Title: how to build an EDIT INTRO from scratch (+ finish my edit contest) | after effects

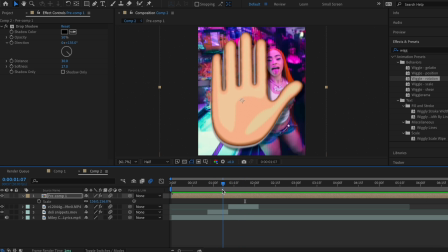485s
And then like I also mentioned in my notes, I have like my background clips as this animation is occurring. So I know I want this hand to kind of be slapping across the screen, and that movement is going to be a mid-graph that starts right here and ends right here. I'm going to mark some beats on my timeline just for easier comprehension. Right here is the first slap movement, and here is the second.
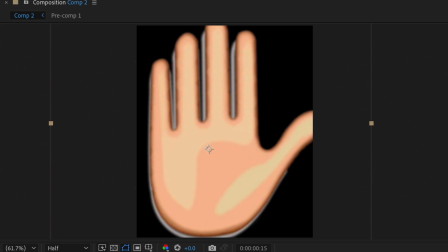505s
And before I add my keyframes, I'm just going to recenter the anchor point of the hand, because to achieve that kind of slapping motion I want, I need the hand to pivot down here at the wrist. So I'm going to hold down Y on my keyboard and drag my anchor point right here.
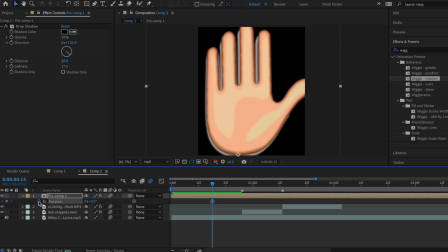519s
Then I'm going to add keyframes for 3 things: position, rotation, and then I'm going to enable 3D and add a keyframe for Y rotation.
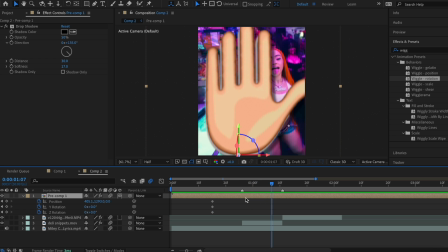527s
Then I'm going to drag my time indicator near the end of the clip. I hit U on my keyboard to view my keyframes, and right here I'm going to add keyframes for all of my values again. I'm going to increase the Y rotation past 90, and I'm also going to increase the Z rotation.
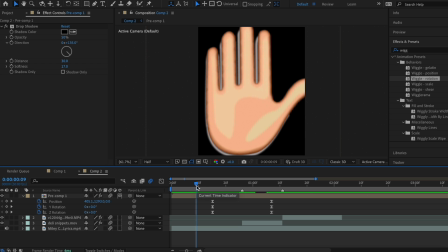541s
Of course, easy ease your keyframes. And before I even add graphs to this, I want to make sure the motion makes sense. So I'm just going to scroll through it and see to make sure I'm getting the pattern of motion that I intended for.
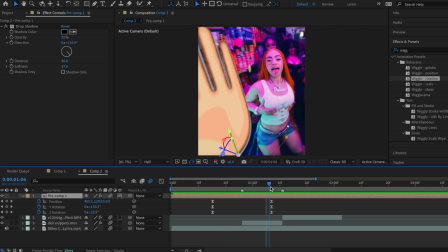554s
So this is looking good. So now it's time for the second part of this motion, which is to slap the hand across the screen again so it appears on the right side.
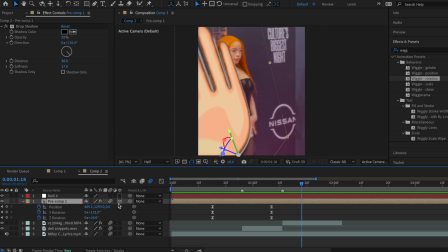562s
So what I'm going to do is add a null object layer and connect the hand to it. I'm gonna enable 3D on this null.
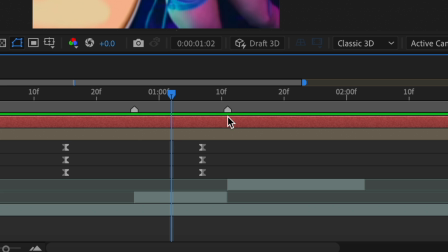568s
And remember, this is the beat marker for our second motion, so I'm gonna start my keyframes right around here.
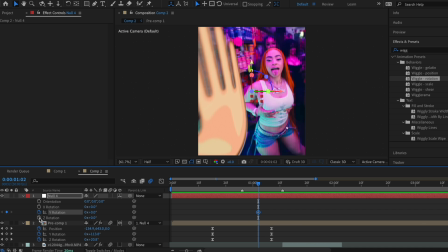574s
I'm gonna keyframe the Y rotation and Z rotation, of course, and I'm gonna start by manipulating these values, and then I'll see if I have to alter maybe the position or scale.
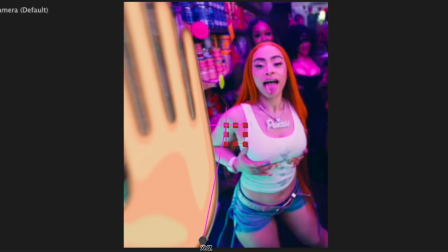583s
Also, almost forgot to say, make sure to recenter your anchor point again at the wrist for the null object layer.
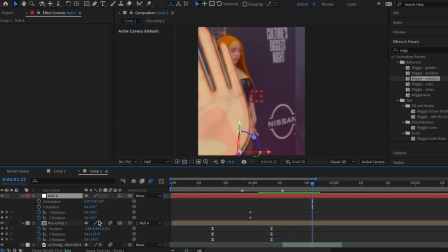589s
So I'm gonna scroll forward, and right about here, I'm gonna add my second set of keyframes.
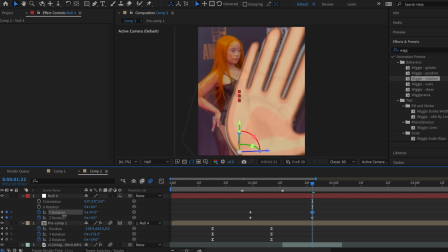594s
I'm gonna negatively rotate the Y rotation to bring it in the opposite direction. And I'm realizing now I don't really need to change anything about the Z rotation, but as I suspected, what does need some changing are the position and scale.
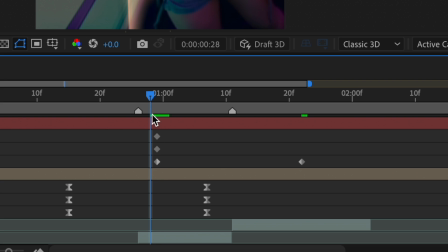606s
So I keyframe them as normal right here when the Y rotation is also 0.
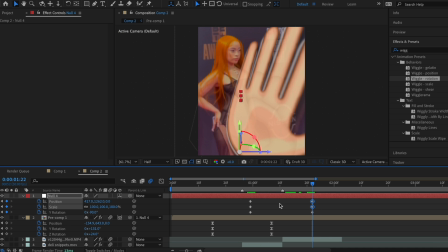611s
Then at the end, I'm gonna add more position and scale keyframes. I'm gonna move the hand a little bit more off the screen.
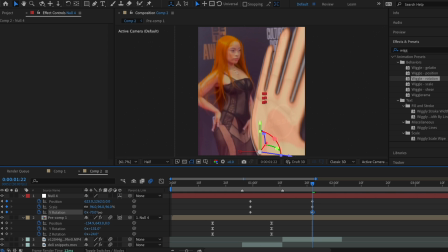617s
And after these changes, I'm also gonna increase the Y a little bit.
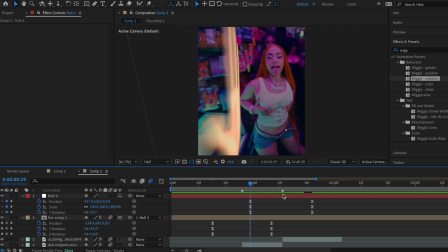620s
So now that I have keyframes on the actual clip and the null, I like to save this part kind of for the end, which is just adding all the mid graphs.
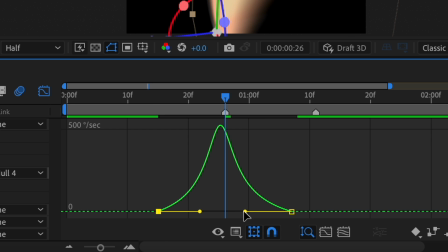628s
It's honestly gonna be the same deal for all of these. I just shape my graphs like this, so that the peak of the graph is right where the beat hits.
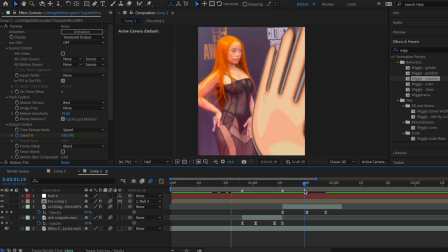635s
I also forgot to mention this, but I added some opacity keyframes for both of my clips, so that while it's doing this motion, they fade nicely into each other.
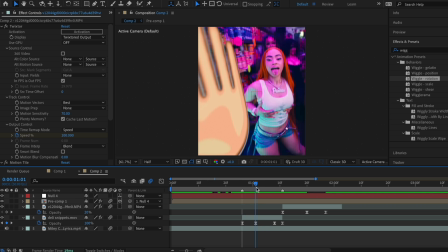644s
So I have them fading in from a lighter opacity and going to 100, and then fading out again.
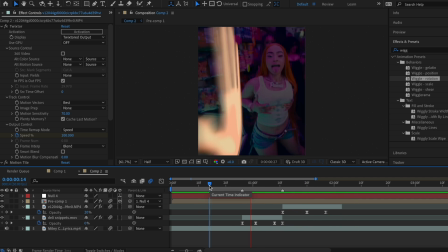649s
So this is what our transition looks like so far. And yeah, this is exactly what I envisioned in my mind, so.
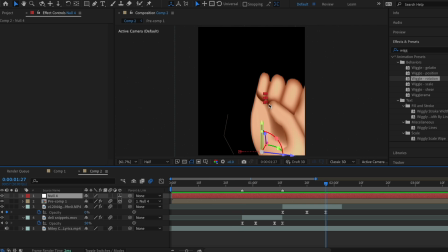654s
All right, now we're gonna work on getting this pointer hand in the middle of the screen and also rotating it a little bit. So I'm gonna add yet again another null object layer, enable 3D on it, and then connect your first null to your second.
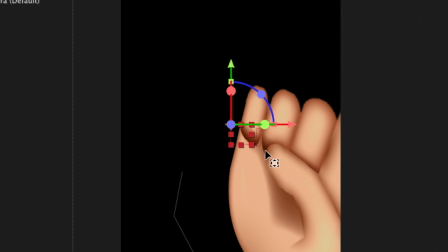666s
And before I do any transitions on this null, I'm gonna recenter its anchor point to around right here,
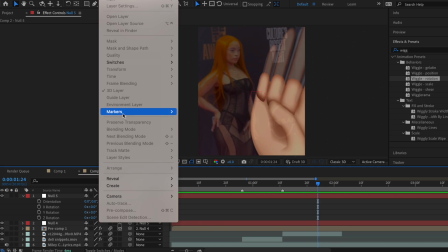671s
so that when I do my Y rotation, it looks nice and natural. I'm gonna add another beat marker on my timeline right here, which is when she says nope.
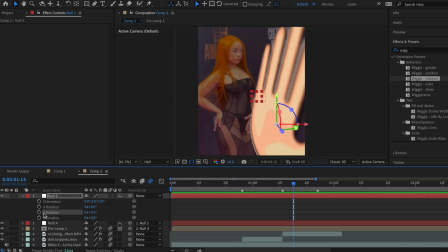679s
I'm gonna start my keyframes right here, and I'm gonna add one for Y rotation just to start. Then I'll drag it towards the end of the clip, and I'm gonna increase it. From the looks of this, I also know I'm gonna need a position keyframe and a scale keyframe.
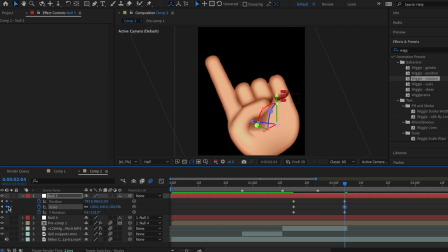692s
I'll push those to the beginning, and then add 2 new ones for the end. I'm gonna decrease the scale a bit and move the position up. The reason I'm needing to adjust these is because, as you can tell, the anchor point is not directly on the center,
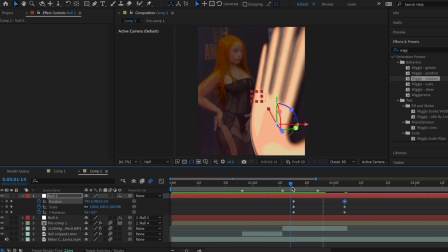704s
but I actually did that on purpose because it makes the Y rotation kind of look a little bit different and fun.
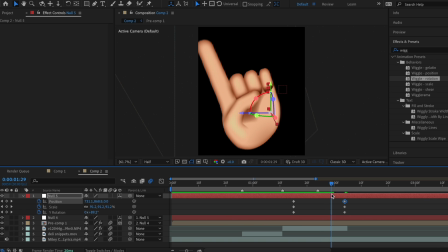710s
Like, I say this all the time, but when I'm editing, there are things that I do unintentionally that just randomly look good. And a lot of the times, this is having an anchor point that's just a little bit off. I'll use my recent Ice Spice edit as an example.
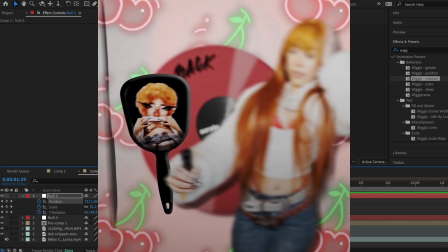723s
This Y rotation you see right here is the product of an anchor point that was a little bit wonky,
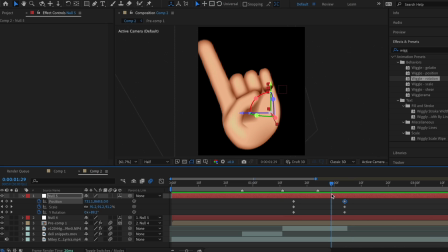728s
but I liked how it looked, so I kept it, and sometimes I intentionally have mine a little bit weird.
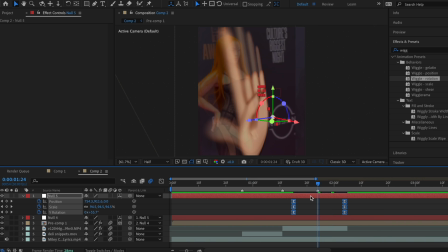732s
So I'm gonna add the same mid graph for all of these keyframes.